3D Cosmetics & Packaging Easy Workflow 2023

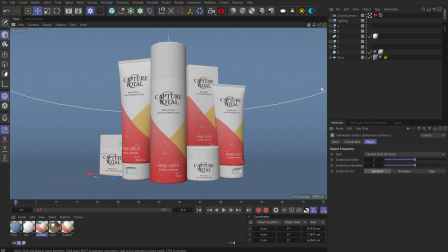7:58 same octane mix material is applied to all of the objects so they're all using one texture so it's very simple and that's pretty much it if we take a look at the actual graphic
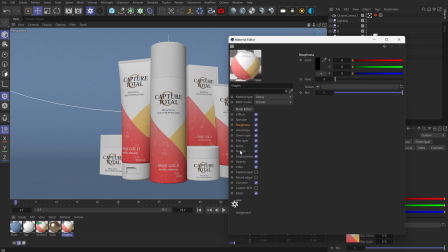8:07 itself very simple setup specular default roughness default no bump maps normal maps displacement maps index is 1.3 just a very default looking material the gold this one has an index of eight specular has a more gold color but then the
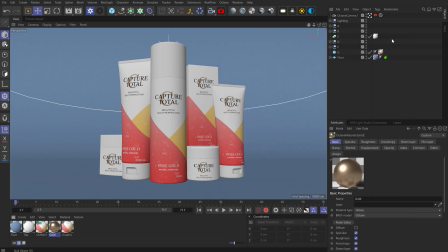8:24 roughness is um you know 0.3 but no bump map no normal map none of that stuff people think that in order to achieve photorealism you need like a lot of
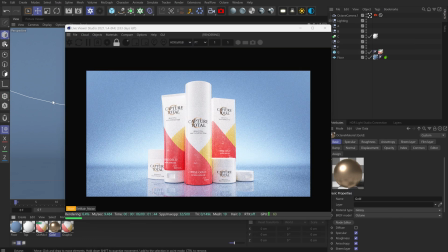8:32 bumps and scratches and stuff like that that's not really the case now if we go back into our render view here you'll see what we've got over here the
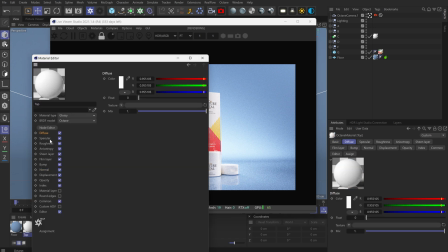8:40 top part you know i'm just using a basic diffuse material again just a white color here you can see everything is set default no
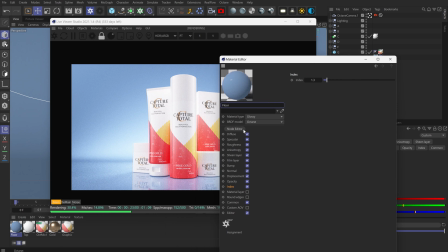8:48 scratches and all of that stuff and then our floor it's just a glossy material with a reflective floor and the color is blue you know
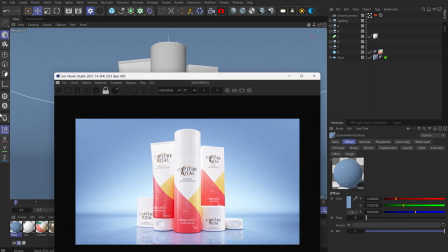8:56 index 1.3 everything you can see is very simple and pretty much just set to the default render settings now lighting and camera is where a lot of
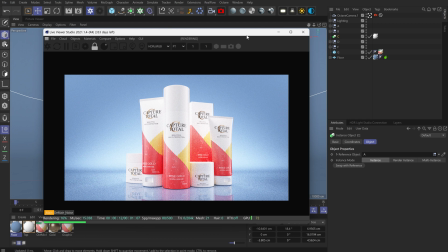9:04 the work and the heavy lifting comes in this is where a lot of people screw up assuming that you've modeled your things correctly your textures aren't like low resolution or warped or stretched in any way the lighting is where a lot of scenes fall apart and the camera angle so if you had
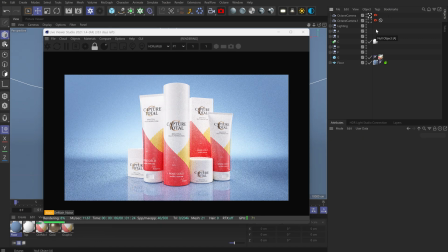9:17 to take a look at the camera angle first this is what a lot of people do with their scenes the camera is just straight looking at the product now if you want your products and your render and your image to have a nice wow factor where it looks like the products are big and beautiful it's good to just angle your camera slightly lower so that it's pointing up which you know makes your products
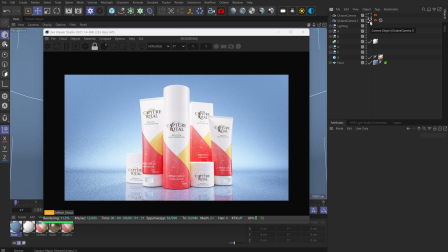9:36 appear as if they have more power to them they appear bigger which makes your image look better versus if it's straight on like this the camera is one of the biggest areas with my students where i see that they mess up often a lot of their scenes and the way it's set up is fine it's just their camera angles are just too plain and too boring and it's always the same so you want to make sure that you're creative with your camera so that
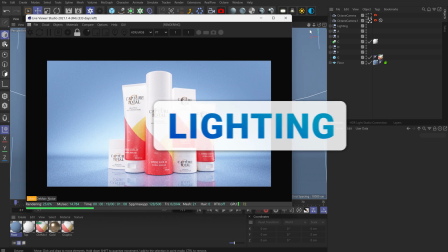9:55 you can get the best looking renders now the lighting this is where the good stuff comes so if we break down all of our lights
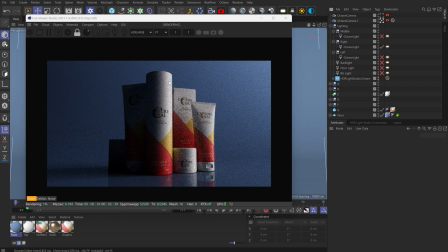10:03 you'll see that we have one light on the right and we have a gradient applied to it then we have one light on the left we have a
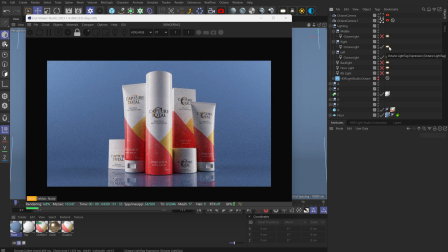10:12 gradient applied to it so these are our basic fill lights this is where people usually stop they just have one light on the right one light on the left maybe they have a light in the middle like this one which just adds a nice fill in the middle but as you can see
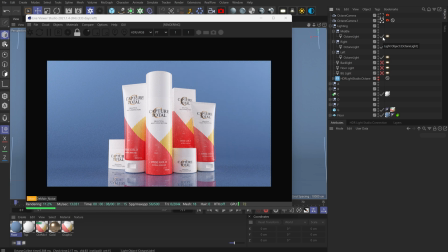10:25 the the scene it like it feels a bit bland right and that's because a lot people don't focus on the whole scene itself they just like the products and they don't think and consider their environments that their products are in in this case we have a studio set up so we need to
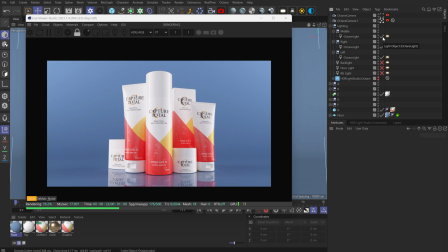10:39 take into account our background how can we make our products have this very shiny very wow glow effect like it's new you know a lot of products and cosmetics is like 3x this 2023 version all of the stuff and the new marketing material right so you need to really make that stuff shine
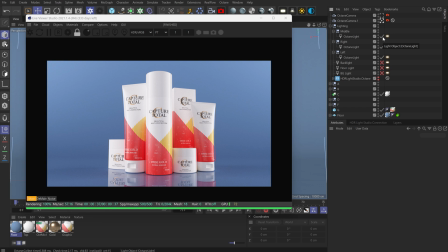10:55 background lighting is another area where people screw up assuming that you know your textures your materials your models the render settings all of that stuff is set up like the background is where people neglect if we had to add in our backlight here you'll see the difference that it makes this backlight adds
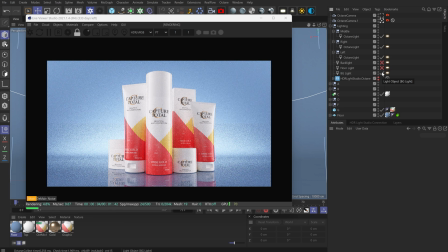11:12 a nice glow to the product what that does is it makes your eye focus on the center of the frame it makes the products look like there's this glow this wow factor to it and it just makes them stand out right so i've added a background light which adds a glow behind it it also adds gradients into your scene adds a gradient to the background which adds more contrast i speak a lot about gradients with my students because it's one of
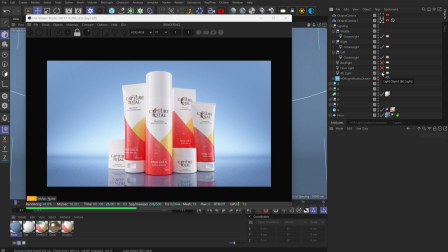11:31 the biggest things that you know makes your image stand out and seem less flat we've also added a backlight from a light actually pointing towards the camera and shining against the products the reason why we do that is because that'll add in a lot of light on the edges
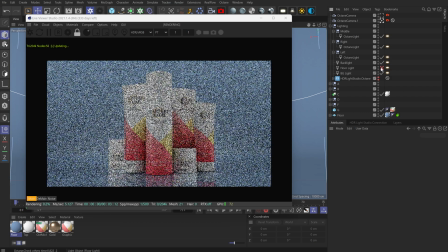11:45 and behind it and also give it more of a glow so here if i add in this backlight you'll see now we have a light that's facing towards
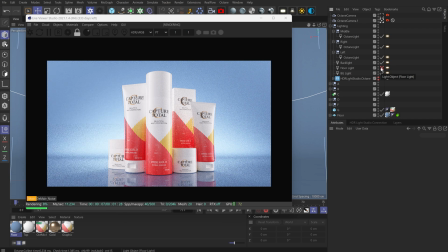11:51 the camera that's behind the products and gives the products a glow this is especially important when you're dealing with like glass materials but even here you'll see it adds a bit more of a glow to the image i've also added a floor light to light the floor so that the products where they're
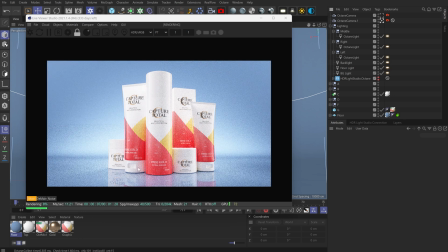12:05 standing is not very dark and it has a bit of a glow to it so it makes the products seem even more like they have a shine and these are all done
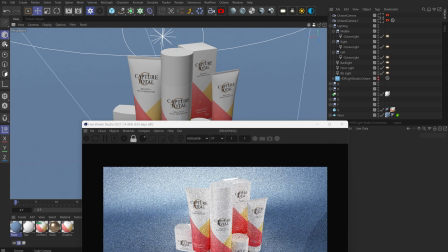12:12 simply with octane lights so if you're using blender um or 3ds max the lighting setup would be the same you just
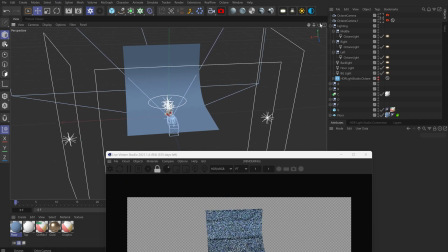12:19 add an area lights like this you can apply gradients to the texture area and now you'll see what we get with our actual scene setup
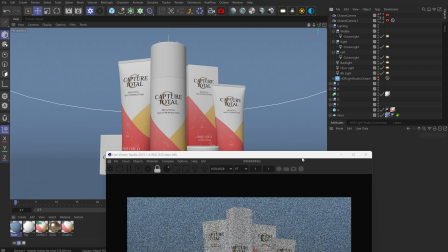12:27 here it's the most simple scene setup you could see nothing complicated when i did renders i didn't do like multi-pass rendering and have like 10 different materials
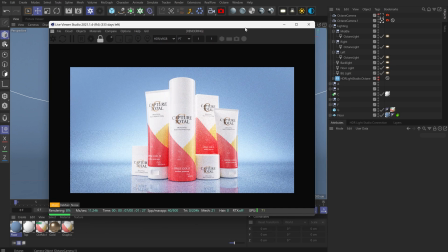12:35 and all this complicated stuff set up because you know you want to keep things simple and effective and now in the end you'll
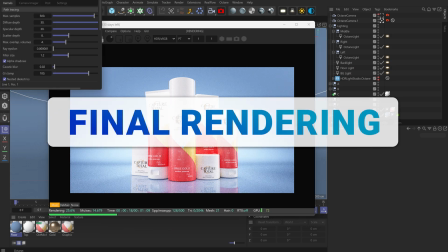12:41 see that the image that we get so if we had to take a look at our render settings here i've set the diffuse and the specular to 30 just so
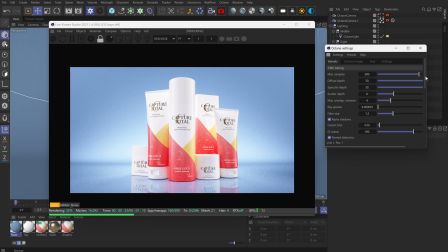12:47 that we have a lot of light bounces it helps global illumination and just making our scene look glowy and shiny now the camera imager by default if you're using a linear setup which is what i always recommend to all my students here you'll see what it gets and it looks a bit flat
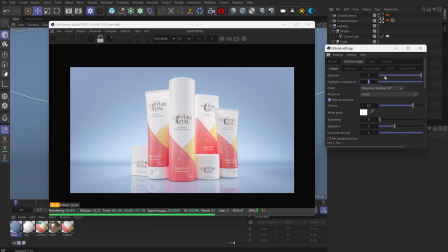13:00 you need to drop the brightness of the lights and stuff to deal with exposure i recommend doing contrast and adjustments in like post but if you really want you can also do it inside of octane so in order to add in contrast and add in more of the saturation and stuff we can
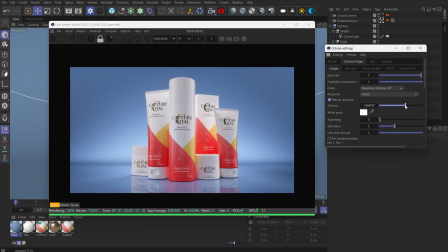13:15 drop our gamma quite a bit right so now you can see we've added in a lot of contrast more saturation but in order to compensate for this
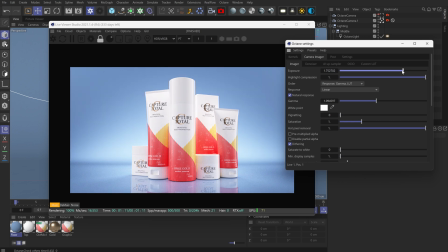13:22 dropping the gamma darkens the image so now we can actually increase the brightness over here and now you can see just baked into the render we've added in some contrast and some glow and stuff like that this is a problem going forward if you you know need to make changes and reduce the contrast and stuff like that you know that's why it's better to do it in photoshop because you can adjust things but you know if you're fine
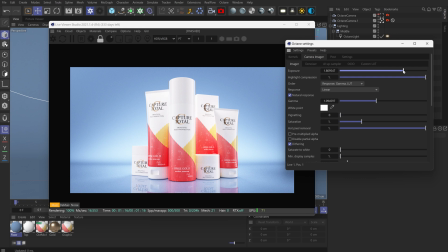13:42 with this and you don't need to make crazy changes in post then you know it's fine to just render this out and bake it like this and
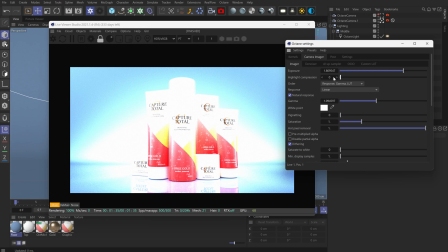13:48 because we have highlight compression on here you can see it with it off there's another problem that people run into here the lights are way too
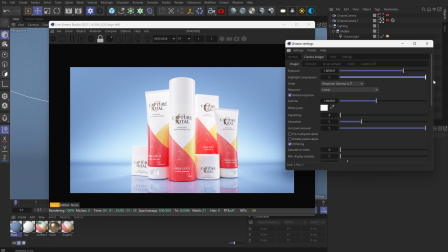13:54 blown out but because we have highlight compression on we have a high dynamic range image that has a lot of contrast a lot of brightness it
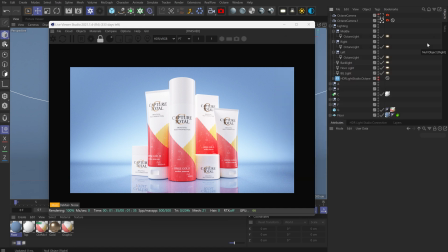14:01 looks nice and punchy you know the lighting setup is nice the camera angle is nice the way the products are ordered is nice and then afterwards once you add in all your advertising text and all that stuff it appears like a very high quality image especially if you render this out at like 2k resolution you'll start to see a lot of the detail now if you look at the textures and stuff like that you know this gradient was applied
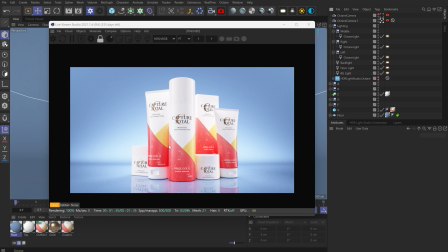14:21 in photoshop these bubbles are applied in photoshop the materials are default all we're using is a couple cylinders and a couple cubes we've got five six lights in here and a floor and that's as simple as the scene needs to be and yet we're producing a very high quality looking image often my
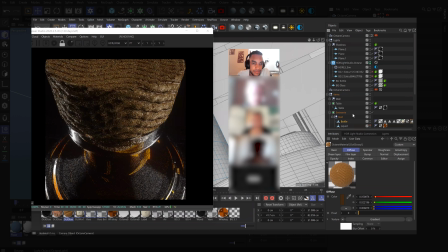14:38 students over complicate things and think that more is better so they add in a lighting setup that's way too complex to add in materials that's way too
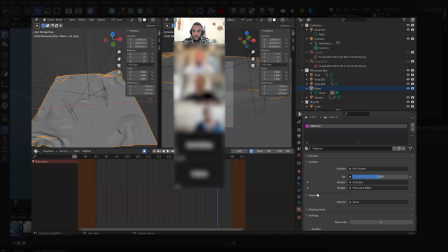14:45 complex their render settings are all over the place and that's what results in a bad looking image it's better to focus on the fundamentals keep your
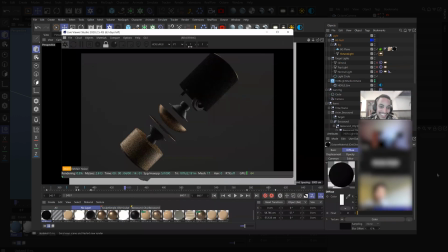14:51 workflow light you'll have less stress a better quality outputs and save yourself a lot of time so apply these things to your work to produce more professional results if you like to get coached by me personally and have me break down your projects and join other students that are also learning how to
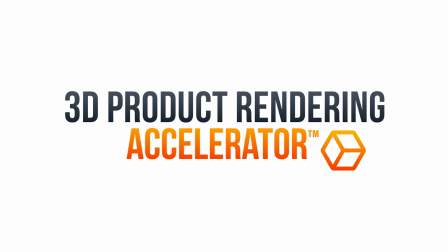15:03 create professional 3d renders and get high paying clients in 2023 click the link in the description check
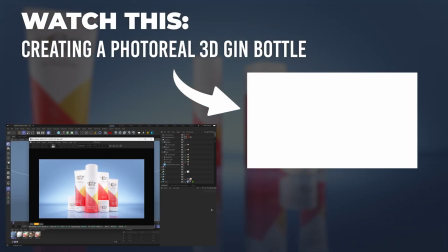15:08 out our free training video and schedule a call with us thanks for watching i hope you found this video helpful and have a good day